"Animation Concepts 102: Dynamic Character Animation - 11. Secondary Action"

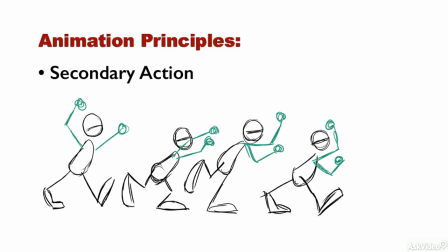So if overlapping action refers to the parts of a character or an object that are moving at different times, what does secondary action mean? Secondary action is really different action on a character that's happening along with the character's main action.
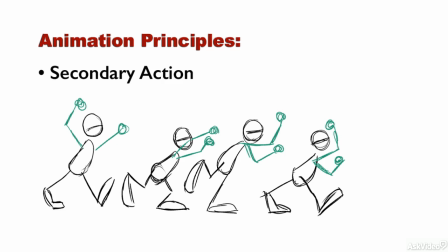Now it sounds similar to overlapping action, but I'll explain it like this.
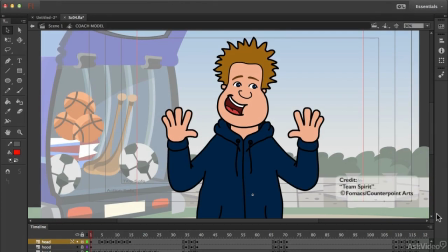If a character is talking, his face and mouth shapes are the main action that's being animated, and his hands moving around in gestures and things like that, they constitute secondary action.
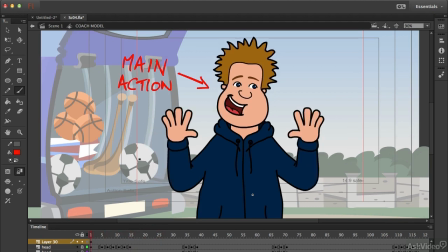So really, it's action that's not controlled or affected by the main action, as is in the case of overlap and follow-through. Think of it as additional action on a character, action that adds to or enriches the scene.
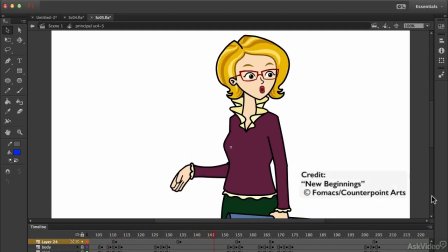In the sense that it adds to or enriches a scene, the golden rule of secondary action is that it should never be so big
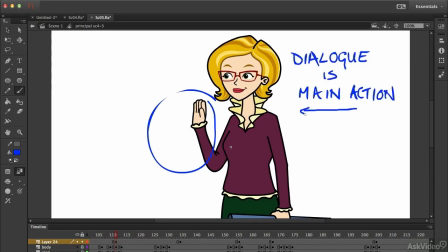that it overtakes from the main action or distracts the viewer's eyes to the extent that they get confused about what's really happening in a scene.
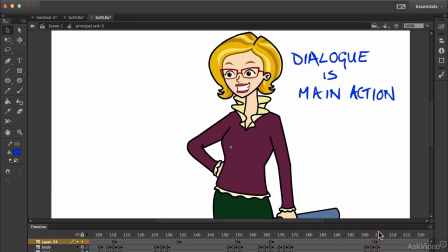Remember always your primary directive. It's to tell the most important story point at that particular moment. That's basically your job as an animator, as a visual storyteller. If you can underscore or embellish that story point with nice secondary action, then all the better.
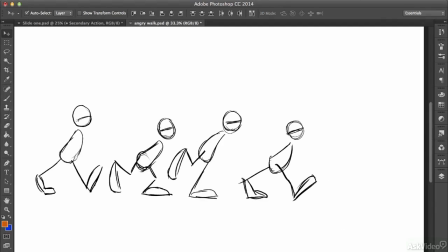But it shouldn't be at the expense of the story point. Here's a roughed out example of secondary action adding to or supporting a scene. What I've got here are a couple of frames of a walk cycle, the keyframes more or less. So obviously the walk here is the primary action.
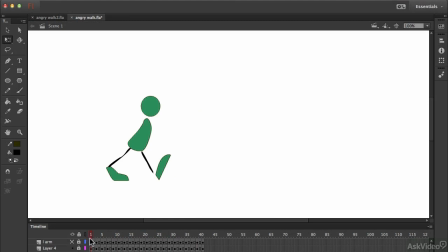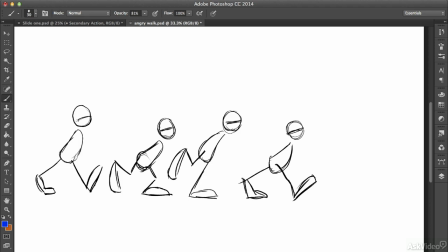But let's say it's an angry walk, that the point of the scene is that this character is mad as hell and he's stomping angrily towards someone. Well then, if we add in action of him shaking his fists up and down like this as he walks, this then is the secondary action.
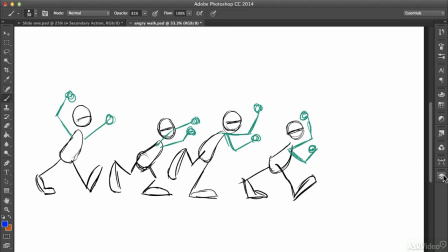It demonstrates and adds to the emotion of the scene.
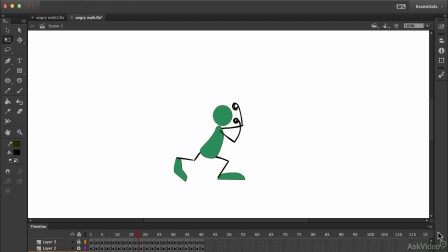So secondary action is quite a broad term, and it can be applied to a lot of what's going on normally in a scene.
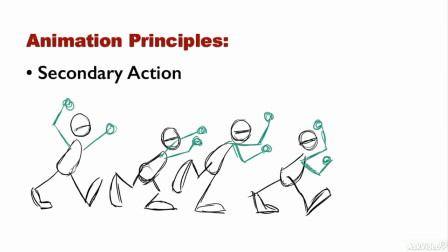It can be as subtle as a few movements. It doesn't have to be big and sweeping. Up next, I'm going to go over one of the most successful formulas for animating. It's kind of a three-part approach to getting any action accomplished so that it reads clearly no matter how complex.
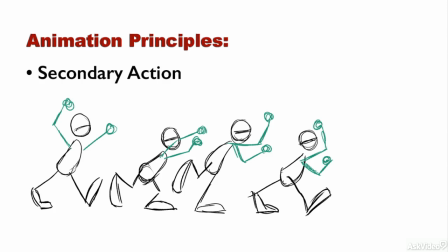And that's the good old three-part formula of anticipation, overshoot and settle.